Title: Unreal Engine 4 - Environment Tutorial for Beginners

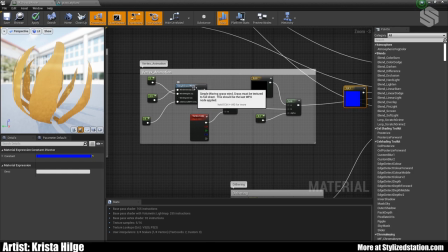Now I've used a simple grass wind node to define just intensity weight of the wind which is then added to a multiply node along with a vertex color node and what I've done is I've I've gone into Maya
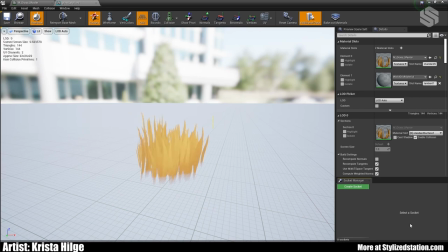and here you can see the mesh and I've I've added a green vertex color to the top of my mesh and in doing so I've based I'm basically saying that I want I want
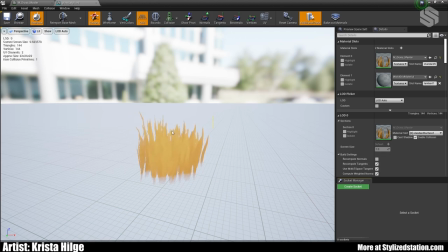the wind to only affect the top of the mesh as you can see here and and not the bottom so this is these vertex uh the color is just left black you can see that it's not moving as as uh nearly as much anyways as the
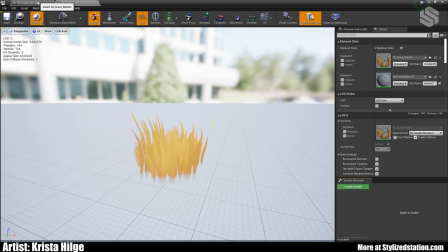the top of of of the grass and
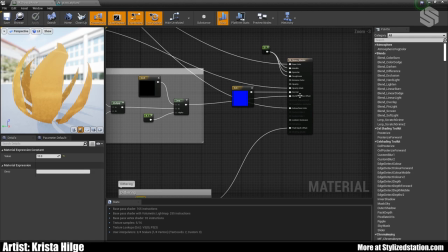so that's inputted into a world position uh into the world position offset
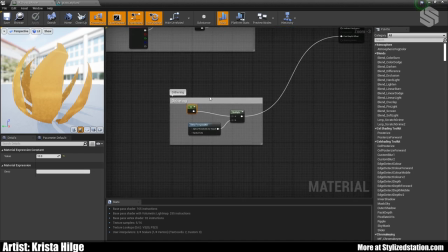and then last I just have added kind of a dithering effect so I just found I needed a little bit of dithering to help blend the grass into the ground so I've just taken a value of
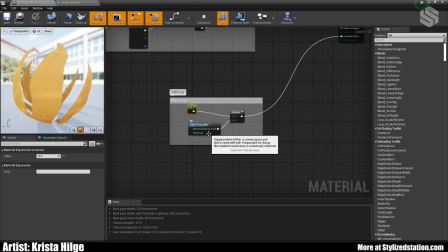10 added it to a multiply node and along with a dither temporal AA and let's see yeah so this is the end
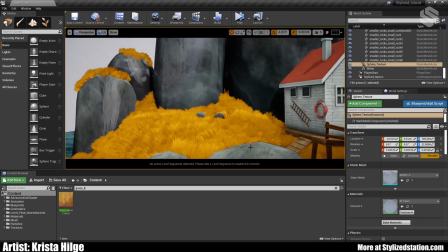result I was quite happy with how things turned out I think it looks quite nice and it does offer variation it's not 100% flat but yeah
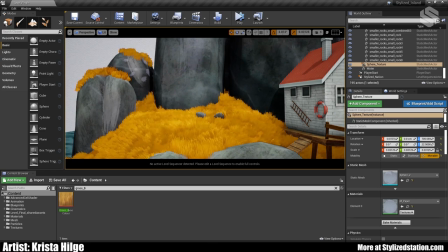I think now I will go ahead and talk about the rock the rock shader and the rock textures.
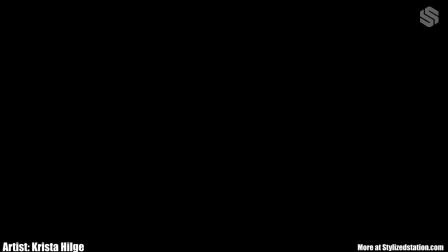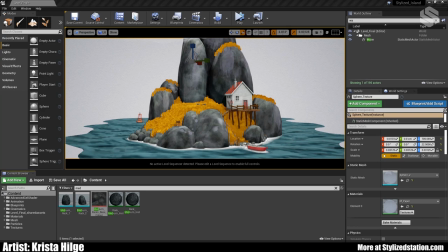When it came to the rocks in the scene it was a bit of trial and error I would say. I wasn't 100% sure what I wanted.
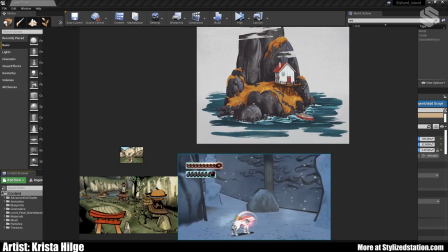Now to touch again on the original piece you can see that the
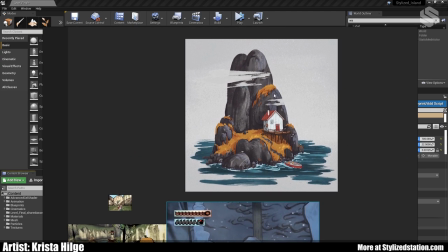rocks are quite smooth without too much detail so I didn't I didn't want too much normal detail or for them to look too realistic and I
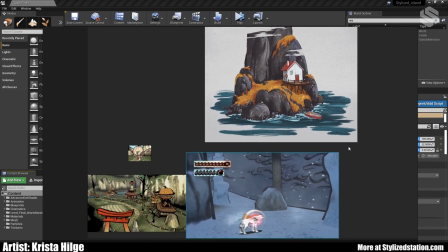was playing the game Okami and it took me a little bit to realize that
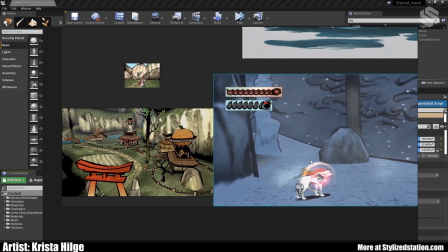the boulders in the game were exactly what I wanted to achieve now
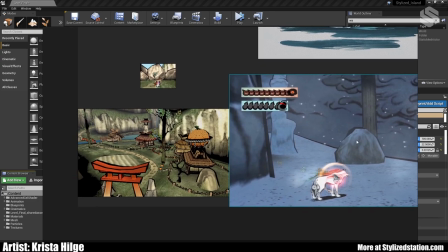they do not have quite a heavy like my boulders don't have quite as heavy an outline with the cell shader as in the game but here you can see you know the boulders
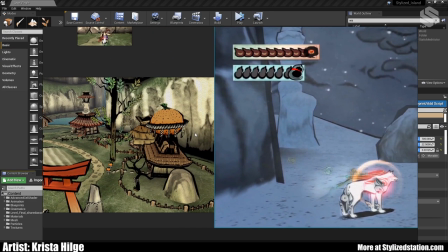these are just screenshots that i found online but you can see there's you know variation in
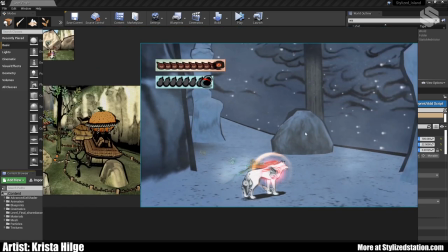the texture and there's different colors and it looks painted now the style really lends
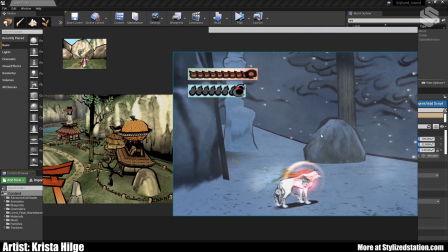itself well to the overall game experience which focuses on fighting by
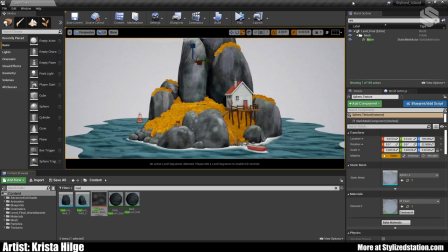painting actions kind of a neat concept anyways I thought okay well let's bring that to my scene and see what happens and so I'll just take you through the material there
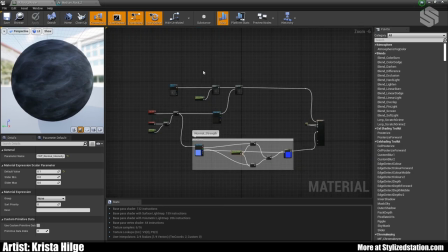we go so for all the rocks I created three unique textures of which the large rock shared texture UV space the medium rock shared a texture and small rock shared a texture.
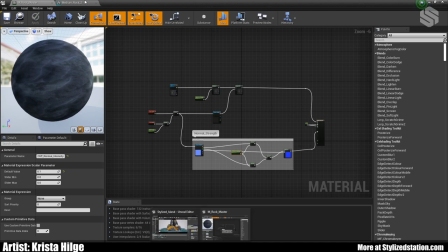I created the textures in Substance Painter and in addition to painting
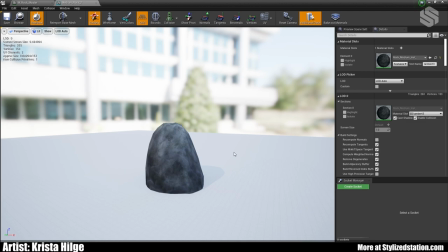the main base color I used generators and grunge maps just to get the details but again didn't want too much as I felt. I want to avoid it looking too realistic.